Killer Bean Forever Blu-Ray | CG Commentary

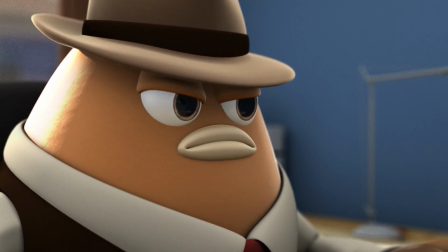Initially, I rendered it with Maya, the Maya software renderer, and then once I figured out my rendering pipeline,
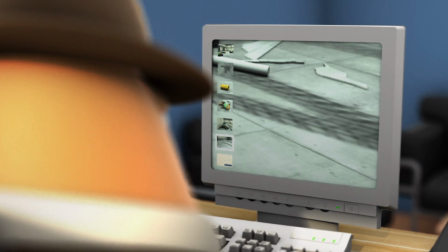I started using Final Render, and I went back and re-rendered this scene because the renders didn't really match.
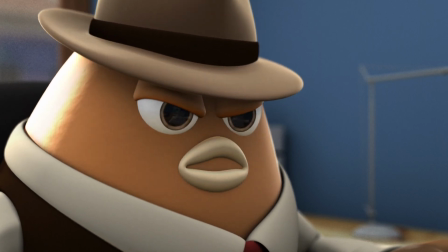The colors and lighting matched pretty well, but the depth of field was a lot different.
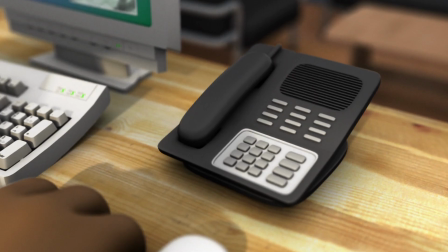So I went back and re-rendered this scene.
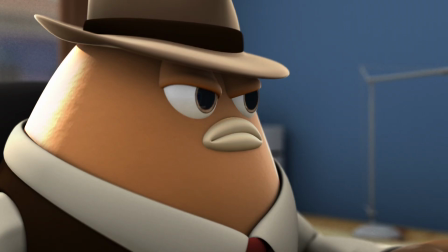This scene was really easy to animate. The only hard part was that the stuff that's going on Cromwell's monitor.
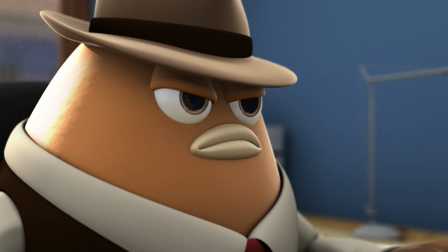All this stuff was basically
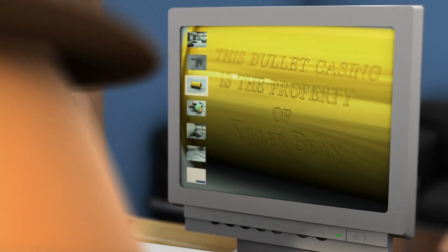it's like a almost a short film by itself.
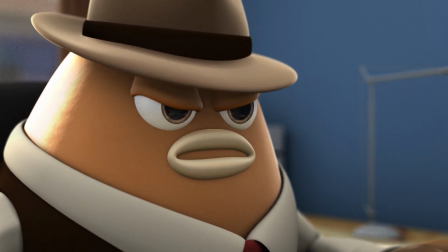Like I had a lot of different shots where I animated the camera moving around, or I animated it in my editing software
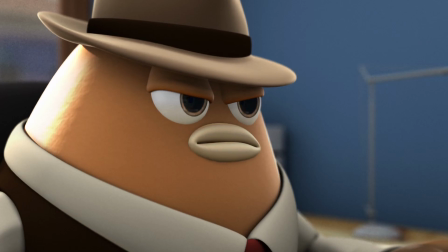to move in 2D, and then I also had to create those icons on the left part of his monitor
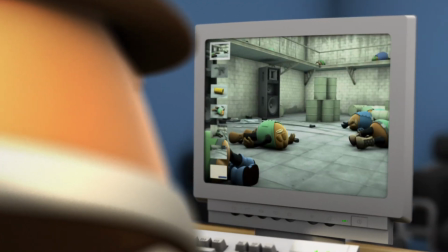to make it look like, you know, stuff's happening, to make it less boring, you know.
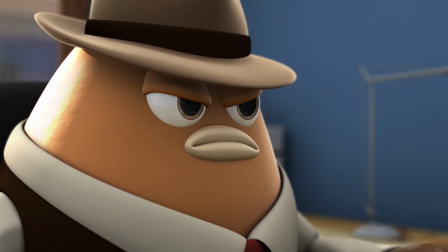If I make the monitor busy, then hopefully the scene gets a lot denser.
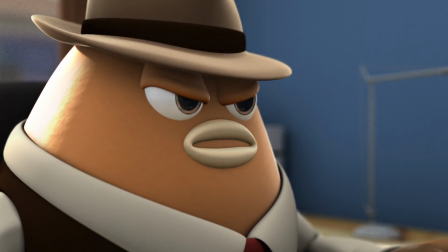One thing's for sure.
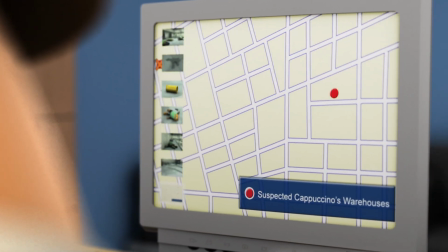He has his eyes set on It wasn't very fun to do all this extra stuff to show on the computer monitor,
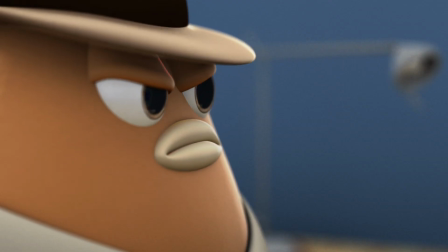but I felt like I needed it.
If that's true, I have a hunch where this killer bean will show up next.
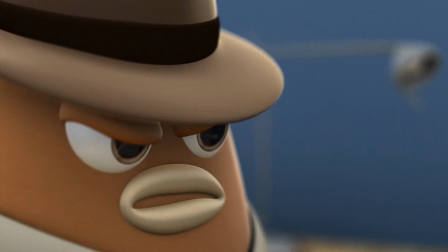Hey, I gotta go. I'll see you, Harry. Later.
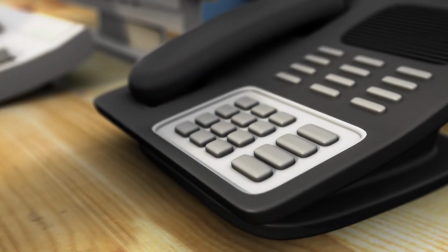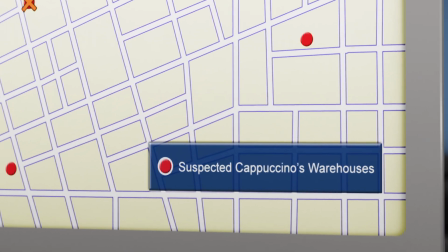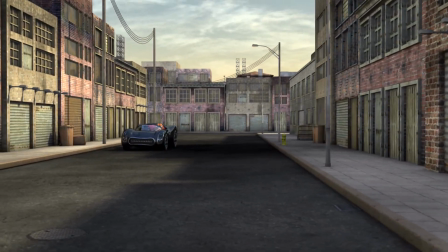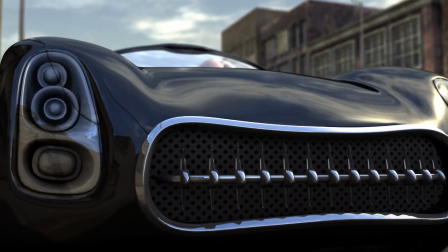This was a pretty early scene to render. This was one of the first scenes I rendered in Final Render.
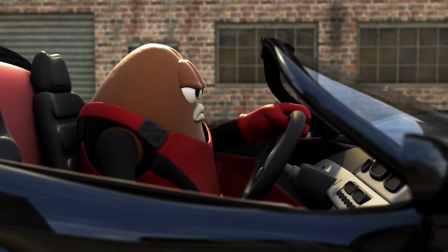But it matches pretty well with the later scenes that I rendered.
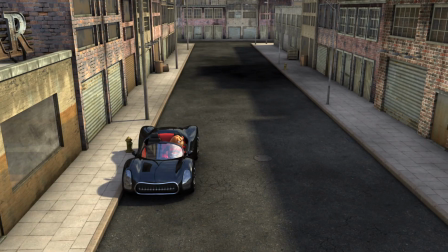I mean, I got my technique more polished for different scenes.
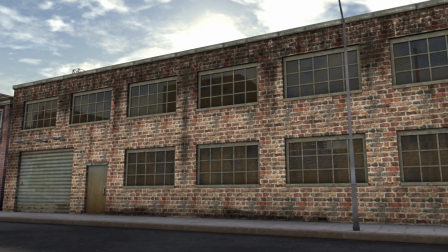This was an earlier scene that I was trying to figure out the rendering pipeline.
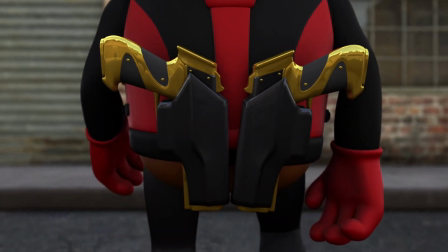Here's another slow motion shot, and you know, same thing.
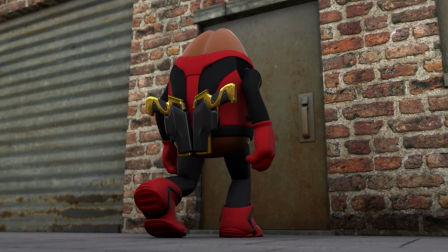It's a fast motion animation that I just rendered at higher frames per second.
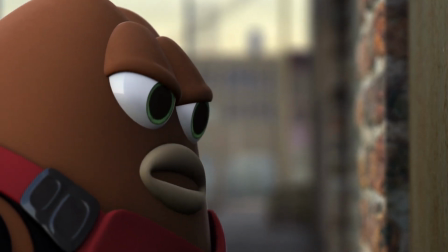This shot took a long time to render because I had displacement maps on the bricks to make them look more realistic.
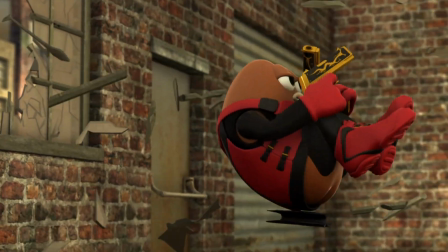Same thing for that slow motion shot,
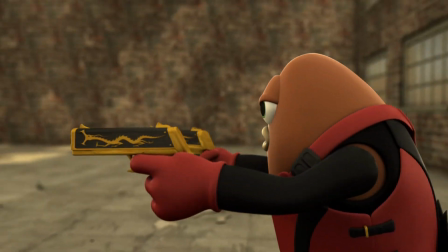animated in fast speed, and then just run it at higher frames per second, and the entire shot is slow motion.
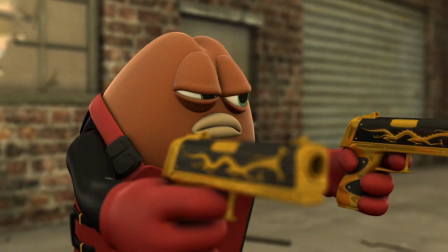So I didn't have to slow down the glass and figure out what speed the glass had to be.
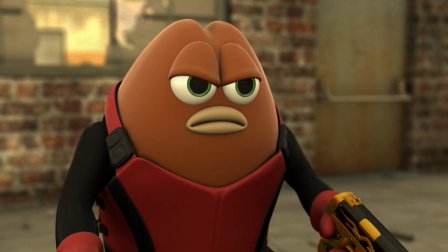The entire scene was slower the same amount, you know. It's really cool.
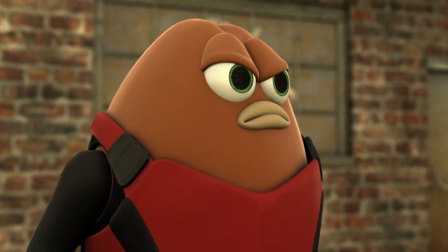It's a really easy technique.
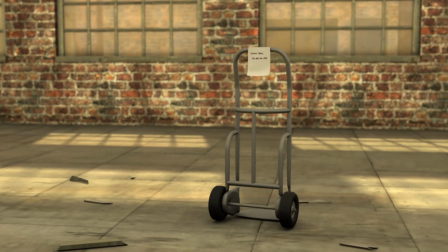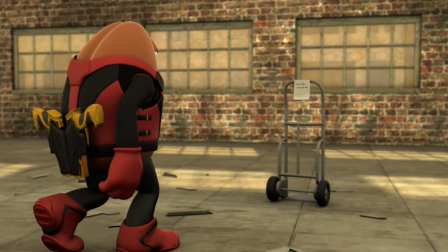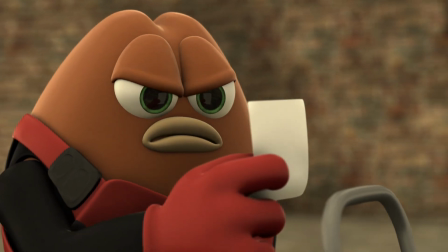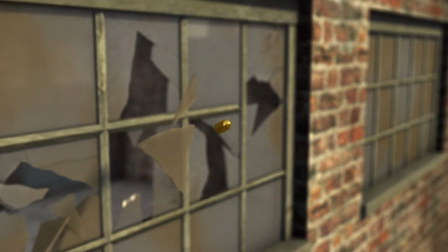So those bullets into the ground, that's just basically a rigid body dynamics.
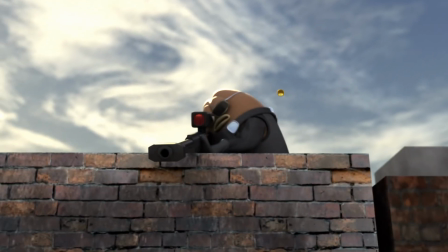I had like a cylinder that I shattered using the shatter tool, and then I just blew it out in dynamics.
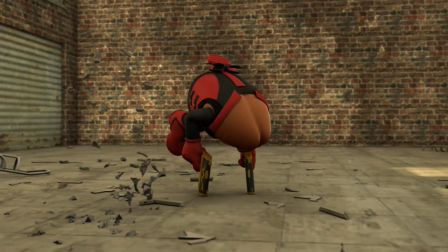I show this in the making of section in the special features, so definitely check it out.
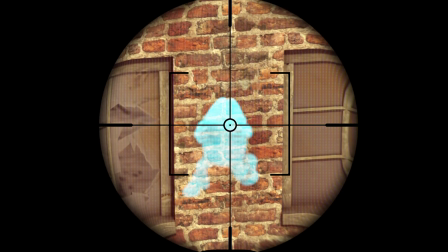That was a 2D comp in my editing software
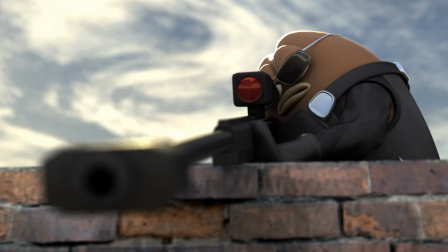using some wavy noise and some pixelation.
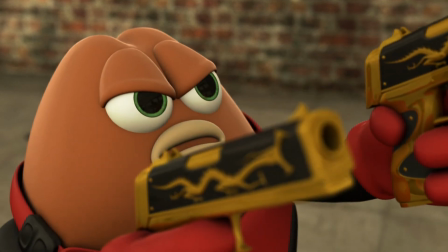So shooting through the glass, basically I had a like a stunt double glass pane.
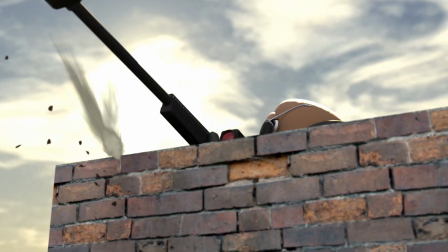I had a intact glass pane, and then I had a glass pane that was completely shattered up using the shatter tool.
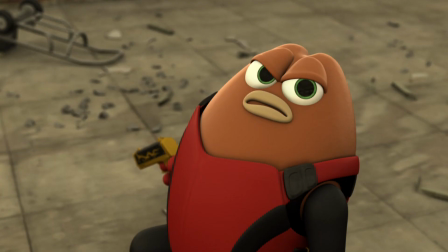And then I made different sections dynamic at different times because I knew the bullet
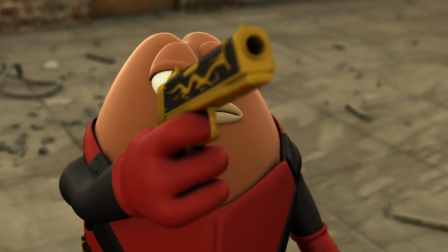wasn't big enough to blast through the whole window all in one shot.
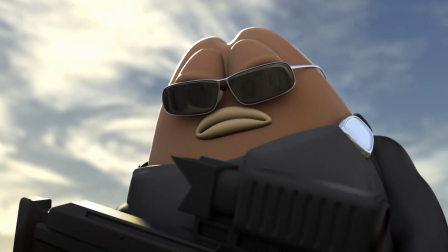It had like very many different smaller shots going through the glass.
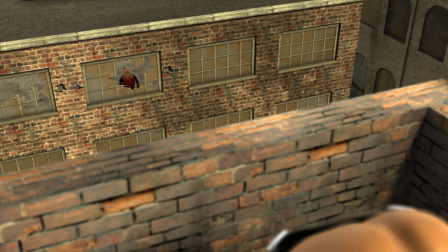So for each bullet shot, I grouped that little area and I made those shards dynamic,
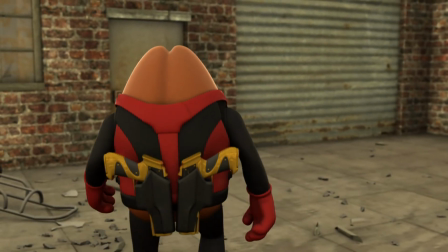and then baked that part out, and then I would go back and do the same thing for lots of different bullet shot areas.
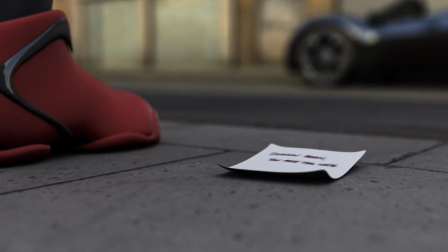So you get an effect where the bullets are just breaking through different parts of the window at different times.
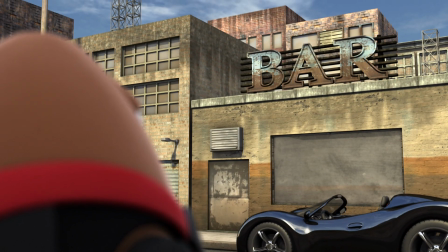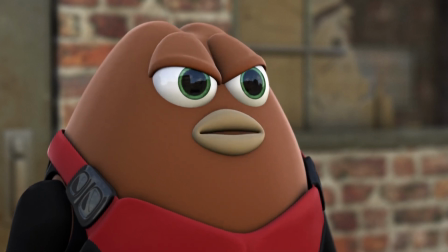Time for some breakfast.
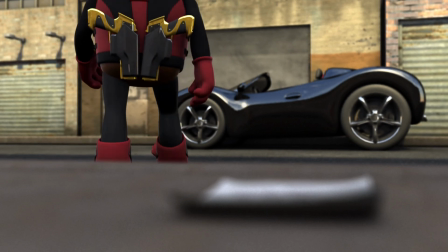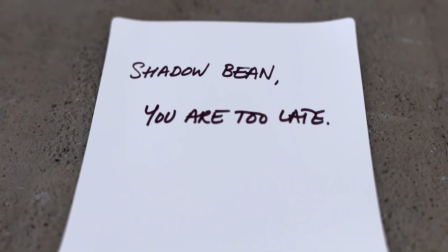So here on close-up shots like this, you got to be conscious of the texture resolution.
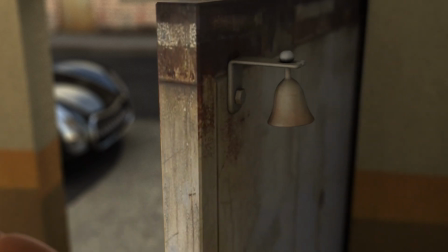That resolution there wasn't as good as I probably should have it,
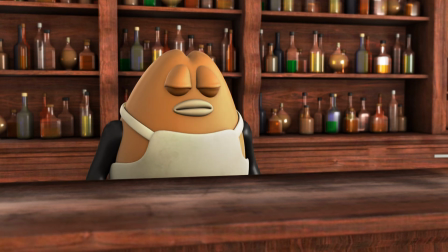but I like that shot, but I probably should have higher resolution for the door.
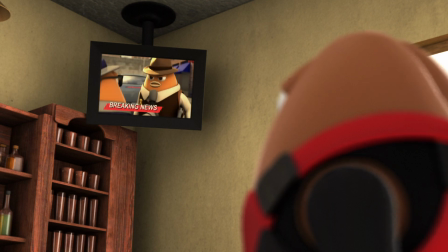But fortunately, it's a very short shot, and you don't really, hopefully you won't remember it that well.
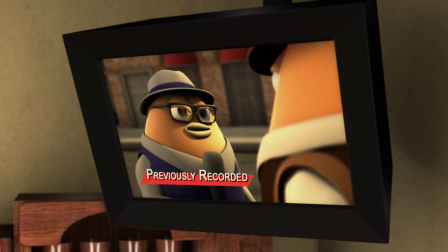So the stuff on the TV was basically just like the stuff on Cromwell's monitor and Killer Bean's cell phone.
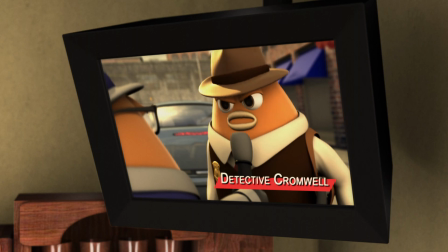This shot was done earlier, and then I just put it as a texture on the TV.
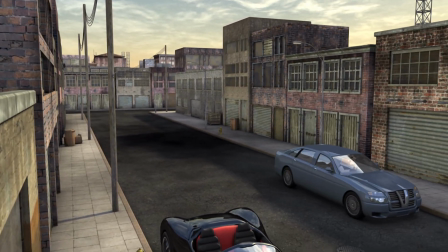Plus with the text logo stuff, I comped it in. using my editing software.
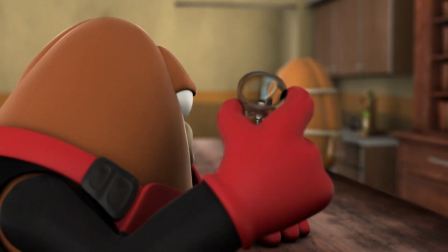I don't think so. I'll have another. And you can turn that crap off now.
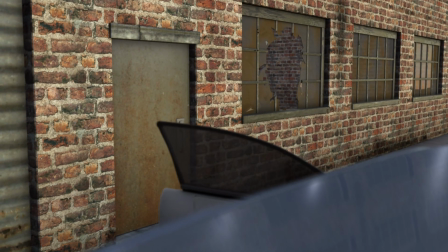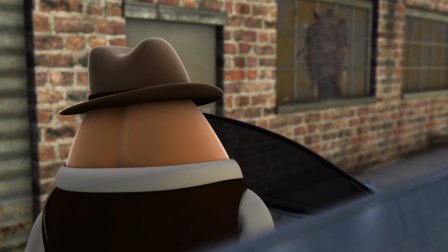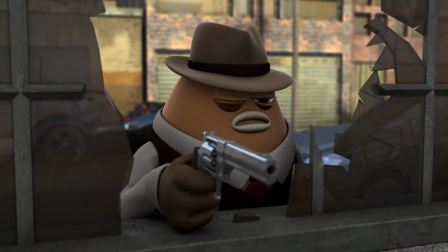So you'll see in this sequence what I was talking about in terms of making the character look like he's walking without actually moving his feet.
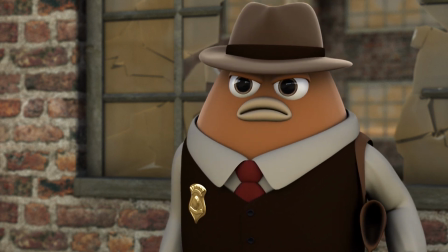I think I do it a lot in this shot, in this sequence.
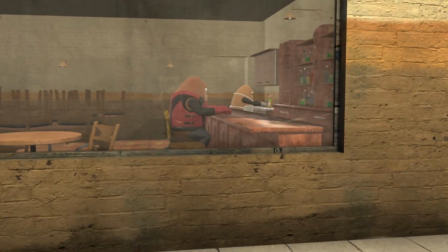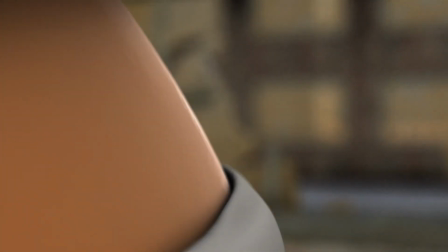So here's one shot. I just bop his hips up and down. This one definitely has a walk in it.
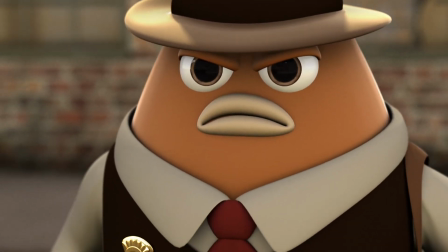I think that was motion capture. Over here it was just animated with his body going up and down.
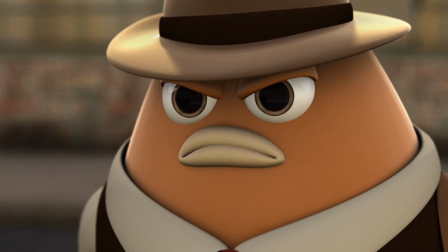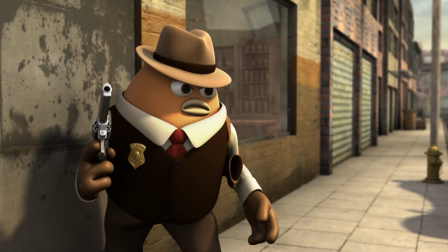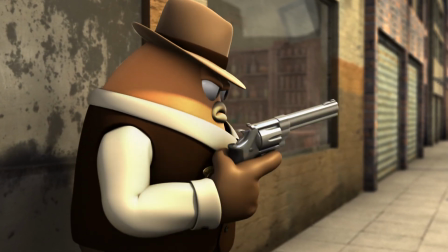So when he puts his gun in his holster, it's kind of like a switcheroo type of thing.
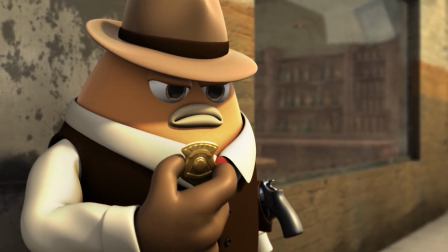I didn't really slide that gun into the holster. I just put it away where you can't see the gun anymore,
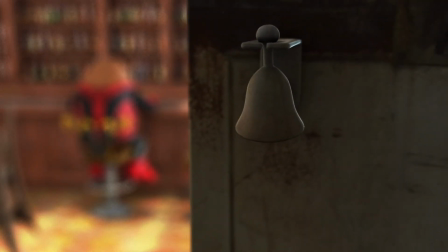and then I turned it off and then turned on a gun that's already in his holster, and it kind of looks like he put his gun in there.
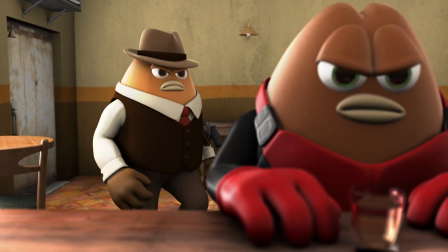I didn't really want to take the time and, you know,
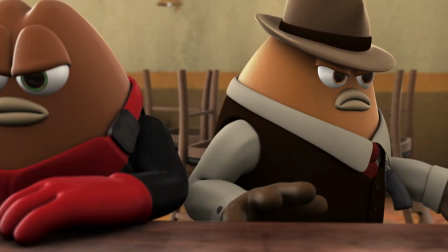animate the gun going in his holster and making sure that things didn't penetrate different objects.
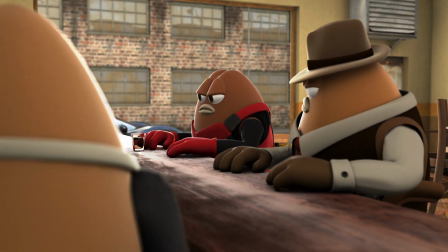That would have been too time consuming, and it wasn't really that important either.
I'll have what he's having.
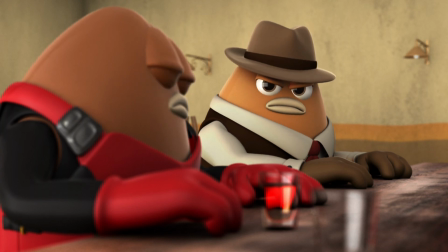So one of the harder things to do in this scene was making the glass look like it was glass.
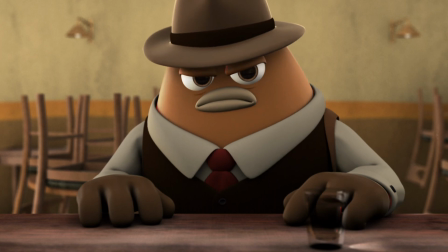And since I was using ambient occlusion pass,
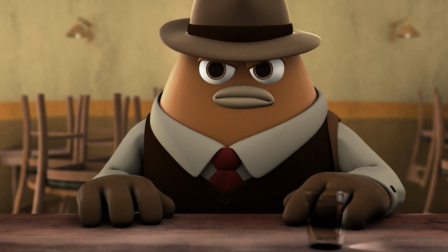I basically had to refract the glass in the ambient occlusion pass also.
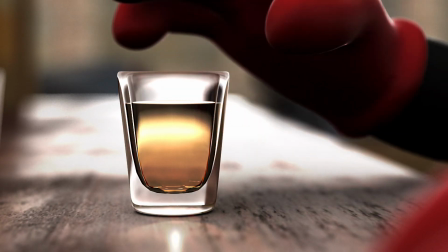Or else it really wouldn't look realistic.
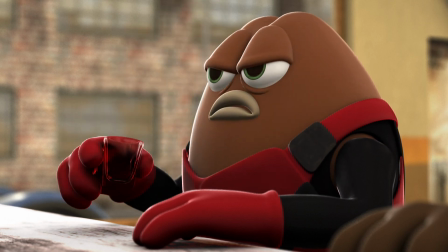The liquid that's shaking around after he hits the glass onto the bar top is really just geometry,
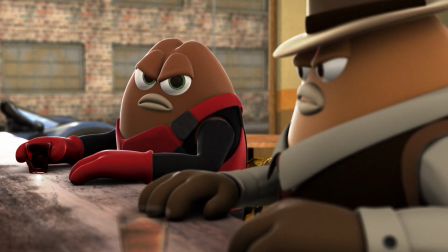and I just use a blend shape to kind of move the liquid inside the glass back and forth.
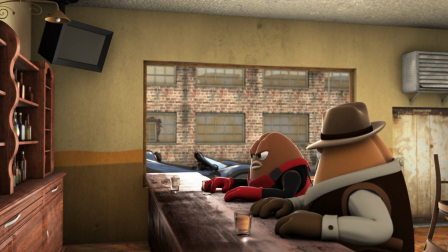So it's really just it's really just a solid object that I just move the top part of that object back and forth.
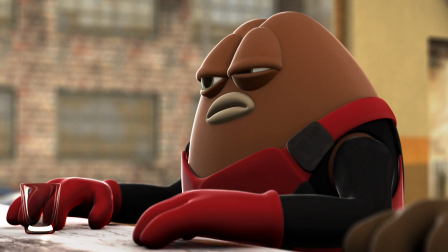You are... Jack.